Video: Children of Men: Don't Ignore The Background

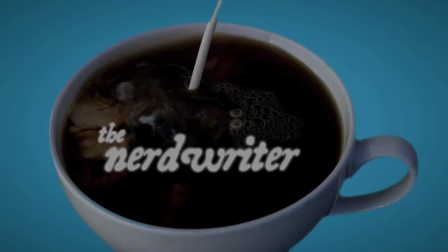0:00 The Homeland Security bill is ratified. After eight years, British borders will remain closed.
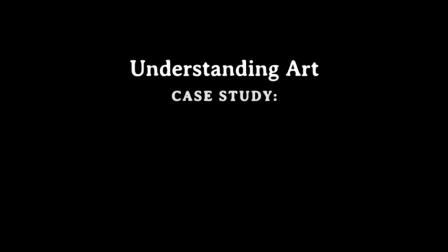0:05 The deportation of illegal immigrants will continue. Good morning, our lead story.
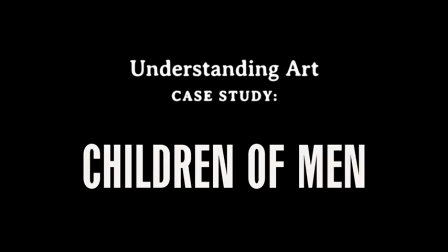0:10 The world was stunned today by the death of Diego Ricardo, the youngest person on the planet.
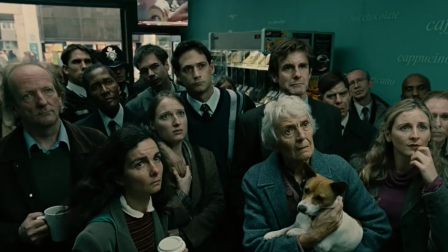0:16 Baby Diego was stabbed outside a bar in Buenos Aires after refusing to sign an autograph.
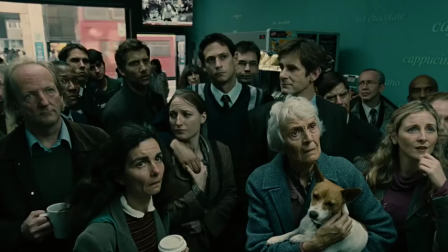0:22 The first shot of Alfonso Cuaron's Children of Men is a shot of an audience
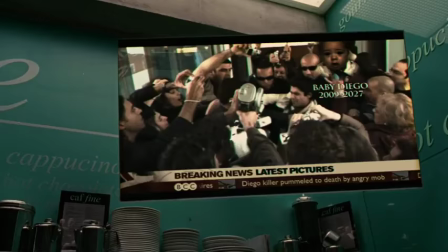0:26 getting information about the state of things in the same way that we do,
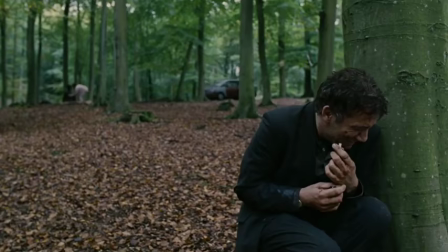0:31 through the media. You may have missed it, but Cuaron's fundamental motif of contrasting foreground and background
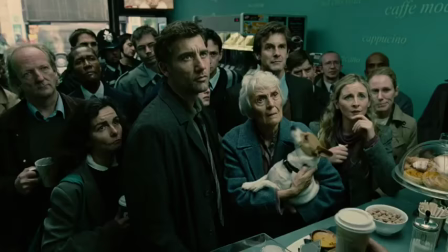0:39 has already been established through the media before this shot even begins.
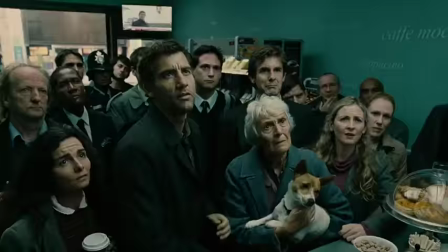0:44 Let's back up a little.
The deportation of illegal immigrants will continue. Good morning, our lead story.
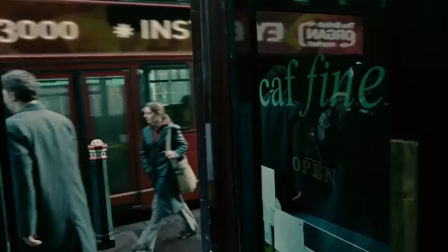0:54 Like everyone else, the media prioritizes information based on its values.
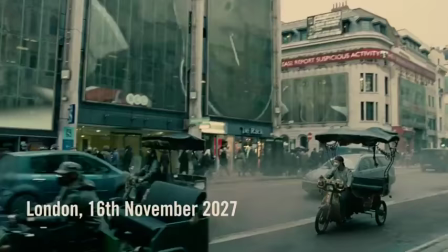0:59 So much attention is paid to the foreground, to the lead story, that the background can go by without much notice.
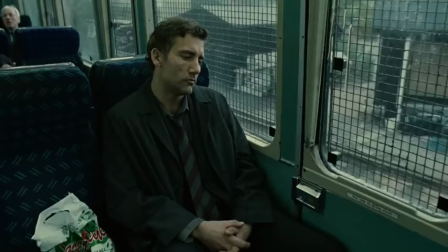1:06 The lead story of Children of Men is the story of Theo.
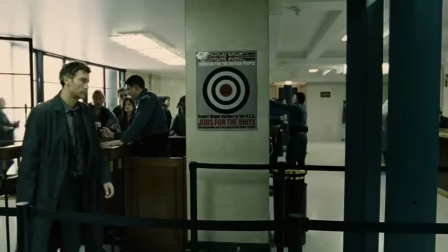1:10 In a future world nearing its end because women have lost the ability to have children, Theo, an apathetic government bureaucrat,
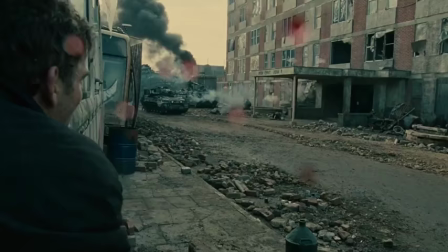1:17 returns to his roots as a political activist after he sees that there is still hope left for humanity.
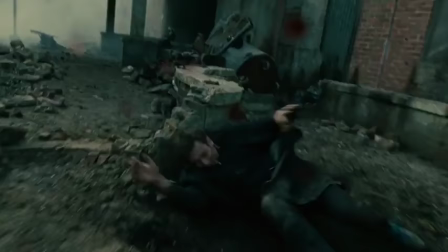1:23 The film plays as an exciting action thriller, as Leo helps the pregnant Ki get to safety with the human project.
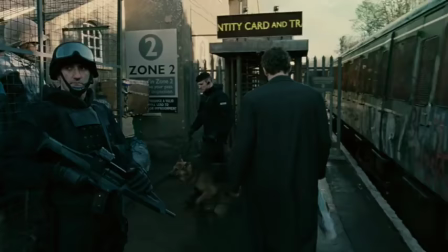1:32 But as the plot moves along its linear path following Theo,
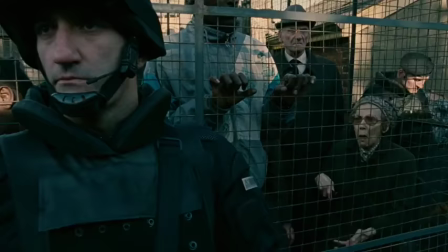1:36 the camera repeatedly becomes preoccupied with what's going on in the background.
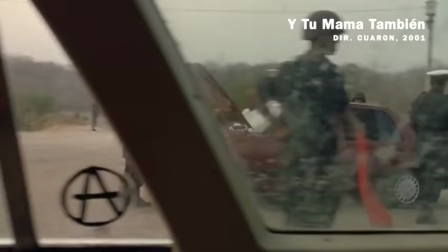1:41 This is a technique that Cuaron has used in the past, and it makes for an interesting effect.
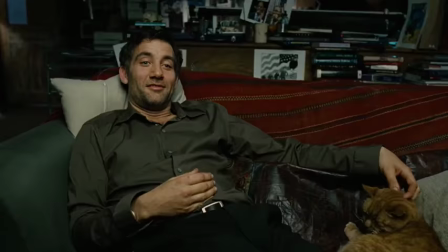1:46 As in thousands of other films, we experience the world through the eyes of the main character.
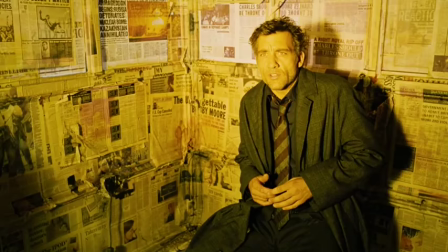1:52 This process of identification is automatic and strong,
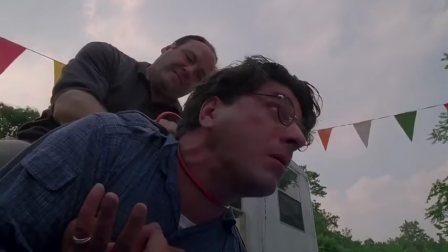1:57 so strong that we can even be made to sympathize with people who we would otherwise identify as bad or evil.
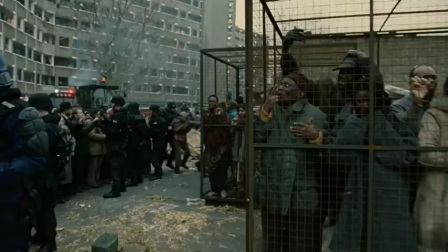2:04 So when the camera actively breaks that identification and shows us imagery the lead character doesn't see or notice,
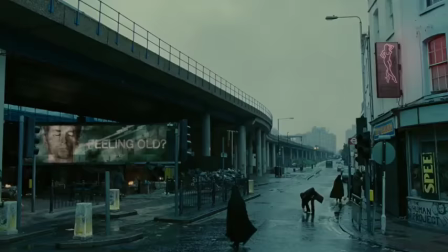2:11 we're made forcefully aware in a purely visual way of the perspective of the film itself.
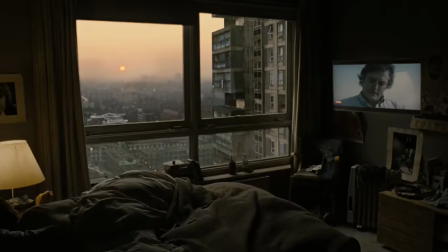2:18 In Children of Men, that perspective is absorbed by the background, by a bleak, grey,
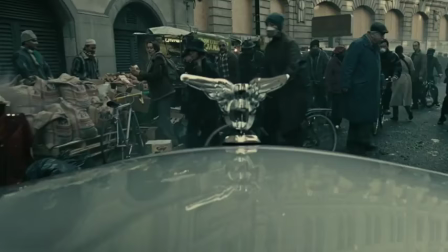2:24 winter Britain, the only country in the world still under stable government control.
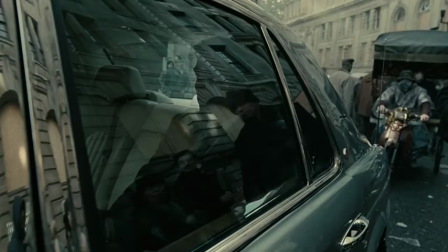2:29 This background, seen always at a sidelong angle,
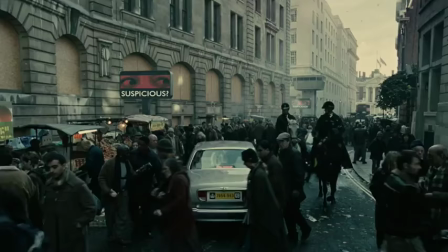2:32 probes and investigates the conditions of that stability, and whether or not it's worth what's sacrificed to have it.
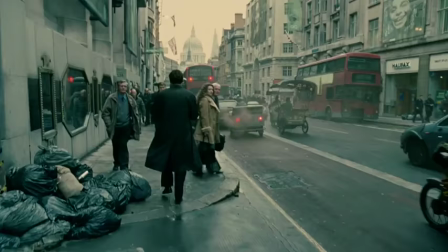2:39 Though it's dressed up with a few futuristic flourishes, the world Cuaron presents to us is a reflection of our own.
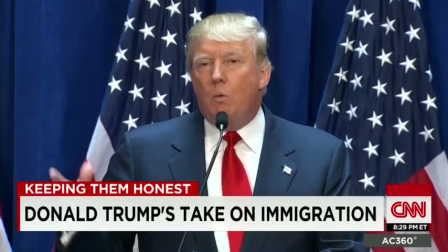2:47 The grim combination of nationalistic, xenophobic politics and late capitalist consumerism isn't something that we have to imagine.
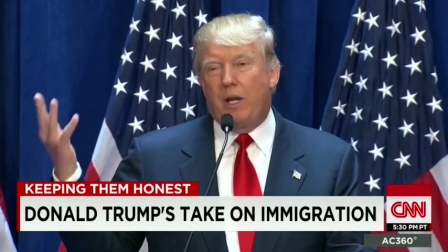2:55 When Mexico sends its people, they're not sending their best. They're bringing drugs, they're bringing crime, they're rapists.
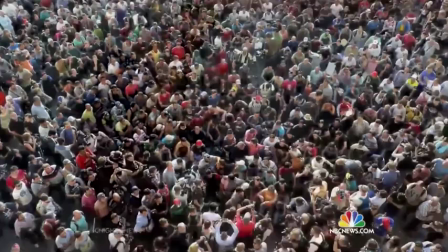3:04 In 2006, when this film was made, only five years after 9-11 and at the height of the War on Terror,
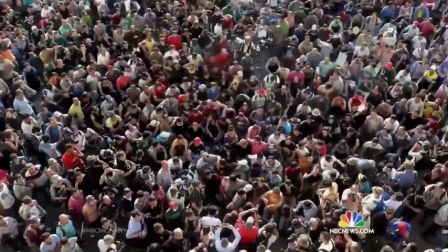3:09 this was, and in many ways still is, the state of things.
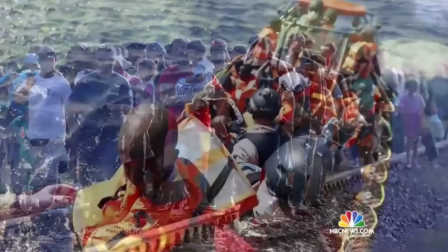3:13 Thousands of migrants and refugees from the war-torn Middle East and Africa, a rude awakening awaits in countries that are moving to close their doors.
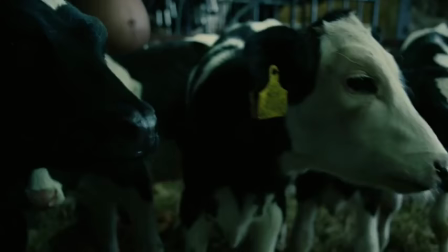3:21 And there's another background too, a figurative background of cultural reference.
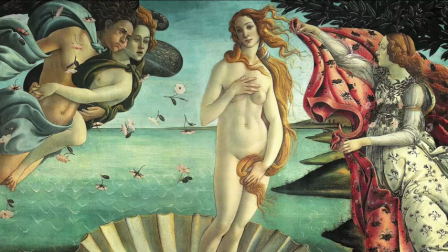3:27 For example, when Key first reveals her pregnancy,
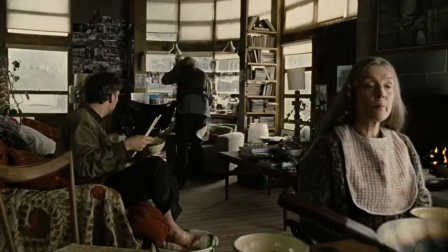3:29 she stands in a posture reminiscent of Botticelli's Birth of Venus, one of the many references in this film to maternity.
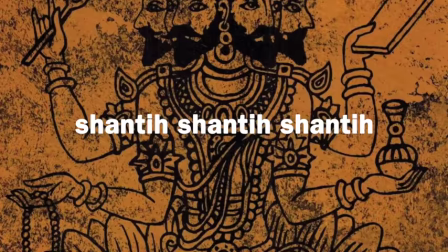3:37 Jasper and Miriam both recite, recalling both the Upanishads and T.S.
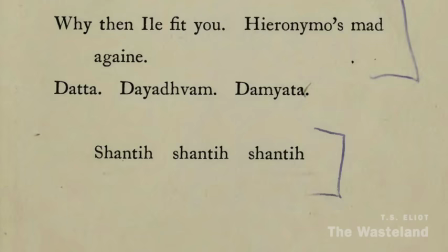3:44 Eliot's The Wasteland, which is a major source of inspiration for an infertile world that's lost its way.